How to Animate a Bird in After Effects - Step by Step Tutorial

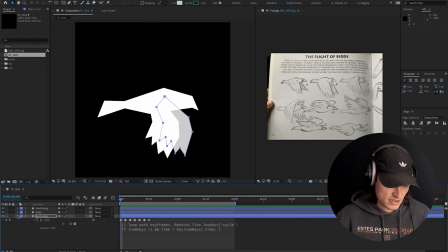Okay, so one of the things that's missing is we have no up and down movement. So when a bird flies, it goes up and down. I don't know if you knew this, but it does. So I'm gonna parent both of the wings to the body. I'm gonna hit P and click on position, separate dimensions.
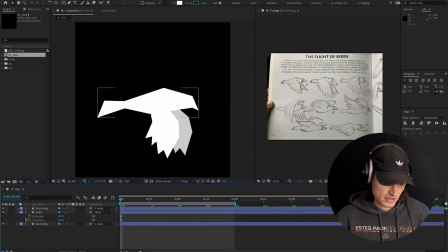I've mapped this shortcut to Shift D. So that's a pro tip, save you a bunch of time. Shift D, separate dimensions. You can change that by going up here, edit, keyboard shortcuts,
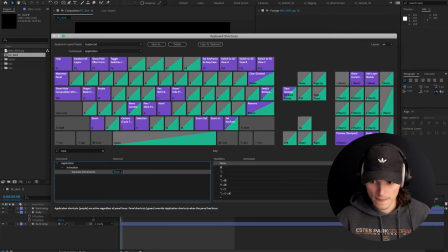separate dimensions, and then you can add Shift D right here. I should probably make a video on my favorite shortcuts.
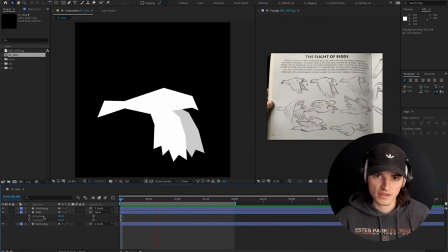If you want that, let me know. I'm gonna scrub somewhere in the middle here to where we have the bottom of our wing flap.
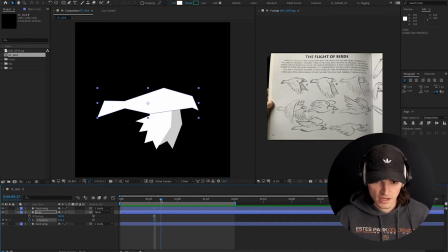I'm gonna set a Y position, then I'm gonna go to the top of the wing flap.
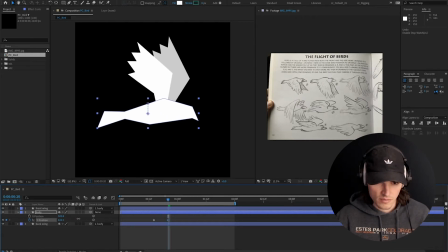So a lot of animations somehow get this backwards.
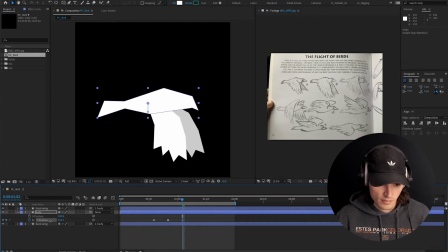But when the wings are going down, the body should be going up because he's pushing himself up.
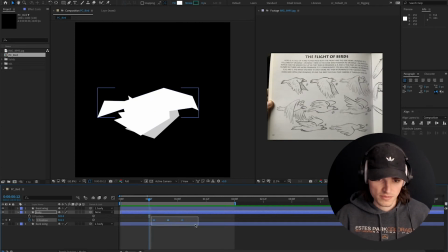Think about, he's like basically doing push-ups on the air. That's scientific. You should listen to me. I'm a scientist of birds and things.
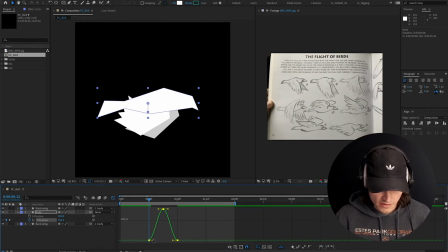Okay, so I went in to the graph editor and converted these to easy ease, and I'm just gonna smooth this out a tiny bit.
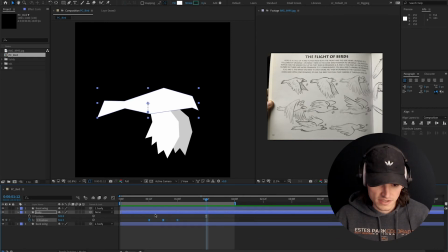So we have this up and down. Obviously it does not loop. So I'm gonna go back to aereference.com.
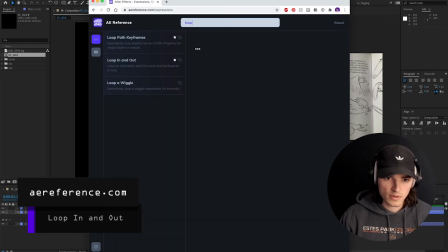I'm gonna type loop in and out, copy,
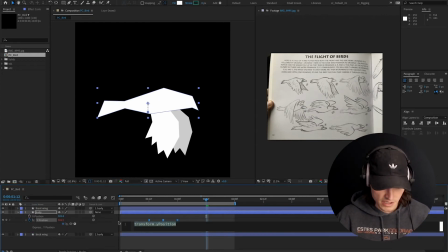and option click on here, paste the expression. And now, as you can see, if we look at the graph editor, it loops in and out.
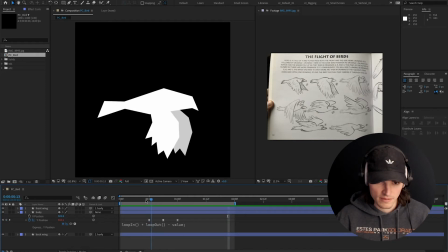So see how bad that looks? Now we just gotta play with the timing. So as the wings flap down,
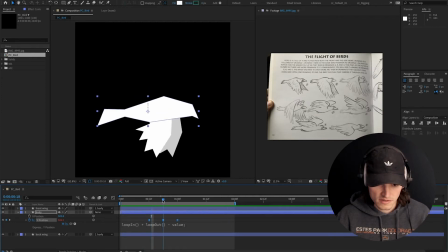I think I did I get this backwards while I was talking about that whole thing?
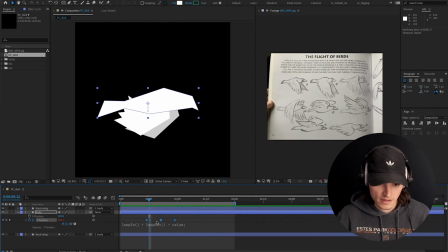I totally did. All right, that's why I did this as three keyframes that loop.
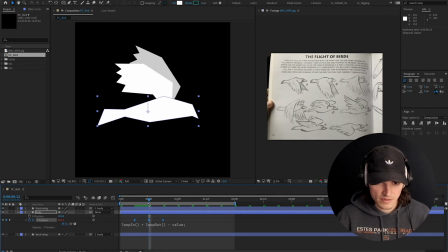So as the wings flap down, we want this to move up. So he flies up, he drops down, flies up.
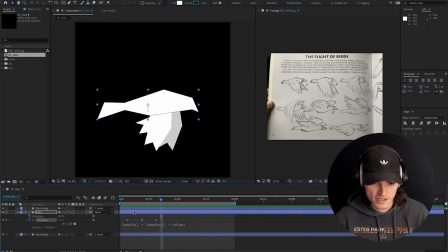There you go. It looks a little cheesy, but we're getting there. All right, So now we're going to add some more motion to the body.
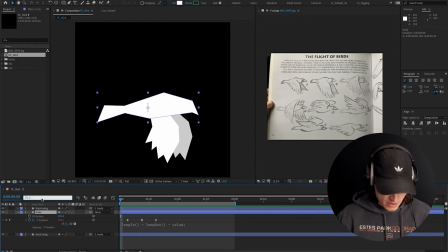So I'm going to search for the path. The only reason I search is because to me it's faster than clicking these arrows and trying to find the path keyframes, especially if you have more than one thing to do. Let's see. I don't know how much a bird actually does move their body.
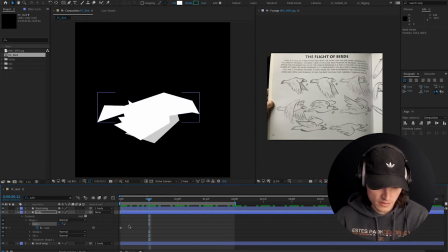I'm guessing they're probably not flapping all around, but I think when you're animating stuff, you can get have a little bit of liberty.
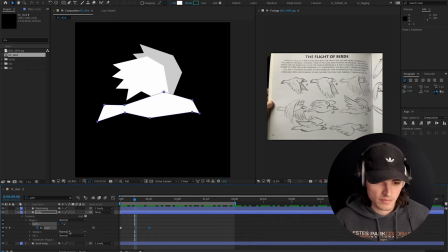It's like the same reason you exaggerate positions in posing. You want to give a little bit more exaggeration, a little bit more life, because we know these things aren't alive.
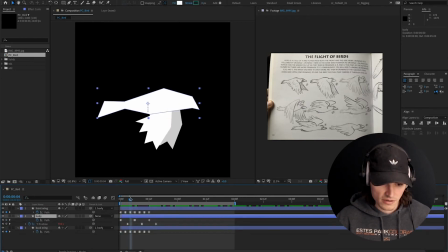And by adding a little bit of exaggeration, you can make sure that you aren't getting a stiff animation. Anyway, that was a really well-worded way to say that. I'm just gonna add a little bit of flop in his bod.
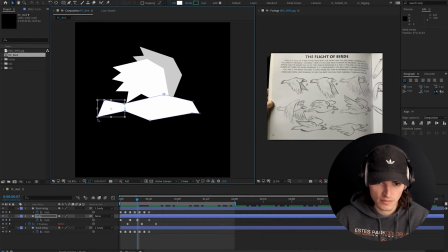So as he comes down, I want maybe his tail to lag behind a little bit.
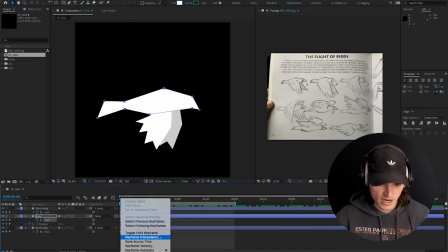And then here's something you can also do. I kind of want to just grab some middle keyframes in here. So I'm going to convert it back to linear. And you'll see how this looks. So he kind of flops around.
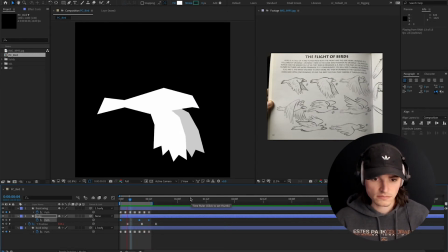Go to this frame so we can watch the loop. So you can see the body's kind of wiggling a little bit.
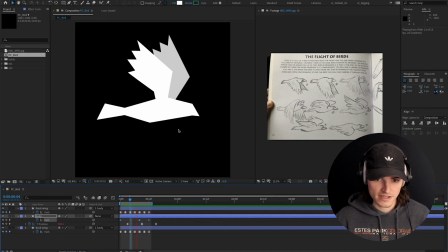I think that adds a little more life to it.